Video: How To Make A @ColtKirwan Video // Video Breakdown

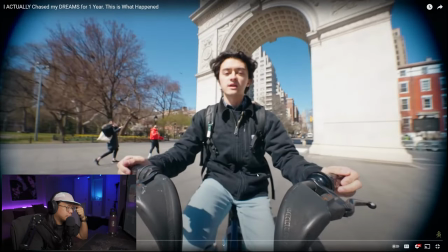[3:05]
all right so the beauty of him riding a bike in new york and like the look and feel of it it actually feels like new york like the the busyness the shaking everything and being on a bike hearing everything seeing people you know watching you um and him talking about his journey as
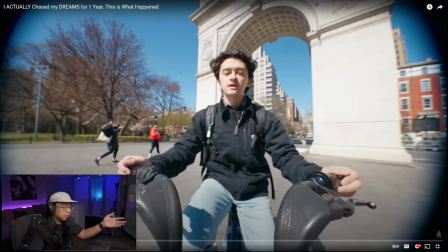[3:25]
a creator or you know this last year in new york and doing it in this style just fits so well and then i love how
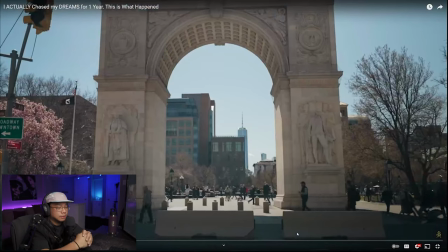[3:32]
like you know bing and it just hits to a static shot on sticks right here and then you could see all right so we're here coming into washington square park the one thing i noticed in the first like two minutes is that the amount of angles he gets you know either it being wide shots and then
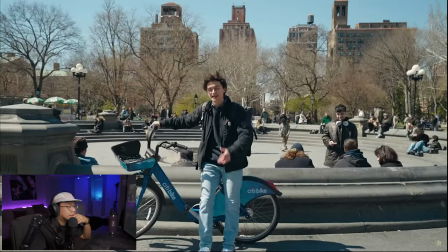[3:48]
on the bikes and then even like the close-ups of things but shout out cc kane and let's head to the next spot see
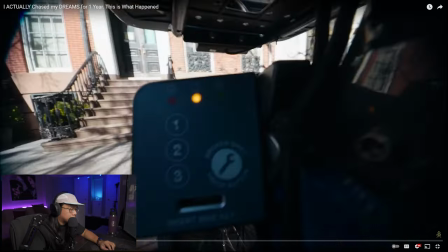[3:57]
another shot shots that like not a lot of people would think of uh the bike going into the rack boom
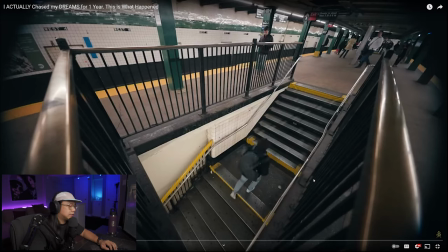[4:04]
pov shots right boom cutting to the beats boom
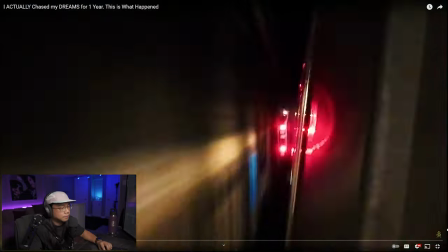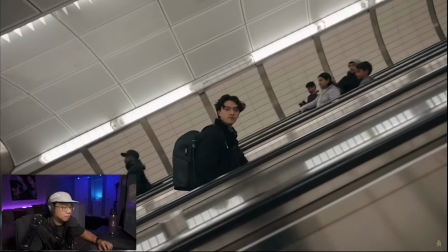[4:18]
even this shot.
You know, filming for STEEZY was the coolest thing ever, so surreal.
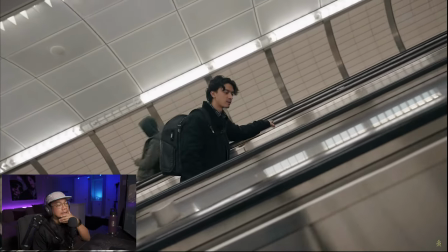[4:24] It's the first time I ever filmed for a YouTuber. And I remember just being hooked.
A lot of these shots are so dynamic. You know, you get a sense of the environment, where they are. This is a train, Washington Square Park. And then there's like a lot of establishing shots, like location shots, and then getting right into it.
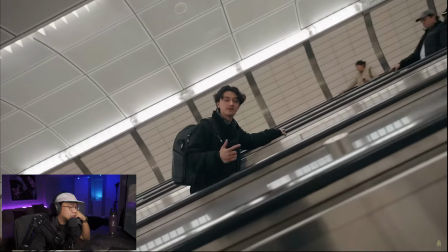[4:40] The next person that I started working for, and we're headed there to meet him for the first time now. So, let's go.
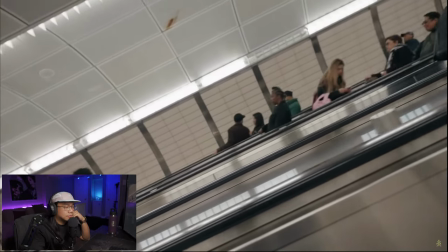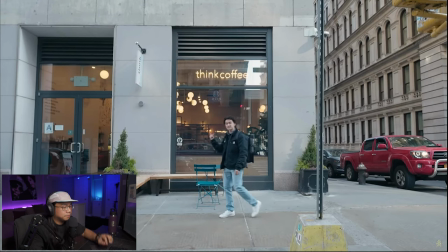[4:49] Now there's a ton of these think coffees around the city, but this think coffees You guys notice that little visual effect now there's a ton of these think coffees around the city the think coffee
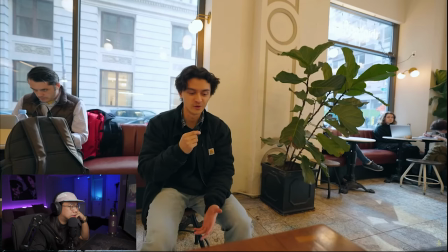[5:03] I remember I ordered oatmeal and I would just eat my oatmeal and I look up and Elliot walks
in I'm like yo I'm meeting Kelly for the first time crazy meet you and he sits down with me and pass the time until Kelly came that was just like I think the reason why this also is such a good video is because the places that he's talking to are very public places. And if you've ever tried to vlog or ever tried to shoot anywhere in public where there's people around, like, look how focused this guy next to him is, right?
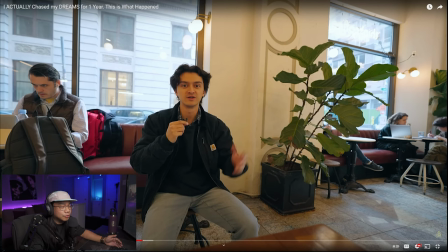[5:35]
The majority of people would be, like, pretty scared to actually be doing this and talking about themselves or personal stories out in public. Even when he was at Washington Square Park and the people were just kind of chilling. even on the escalator in my head i was like man there must be a lot of people that are trying to get by or walking which actually makes it good and the thing is that they're not paying
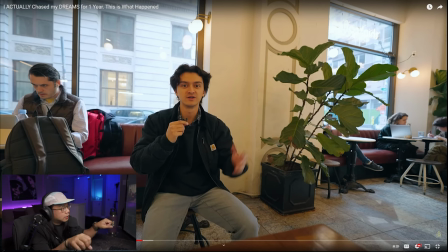[5:52]
attention the other people actually just feel like characters that are paid actors
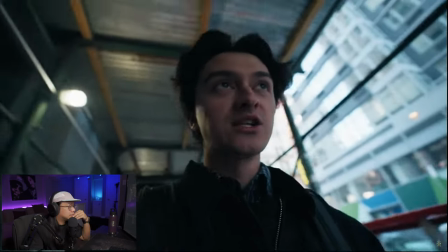[5:59]
you know what i mean well let's go to our next location let's go to our next
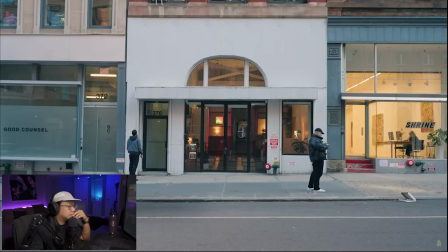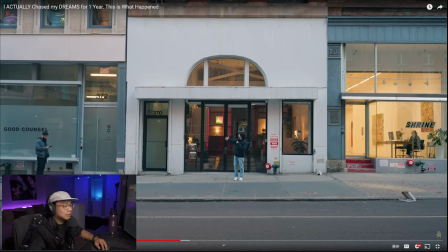[6:08]
the next part i like how he used that audio under this shot as well to kind of like have a nice transition into it
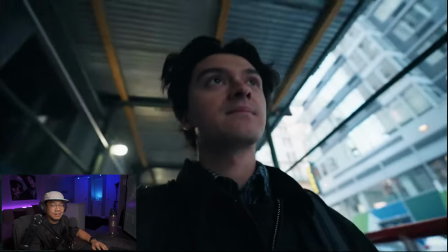[6:21] oh let's go to our next location let's go to our next look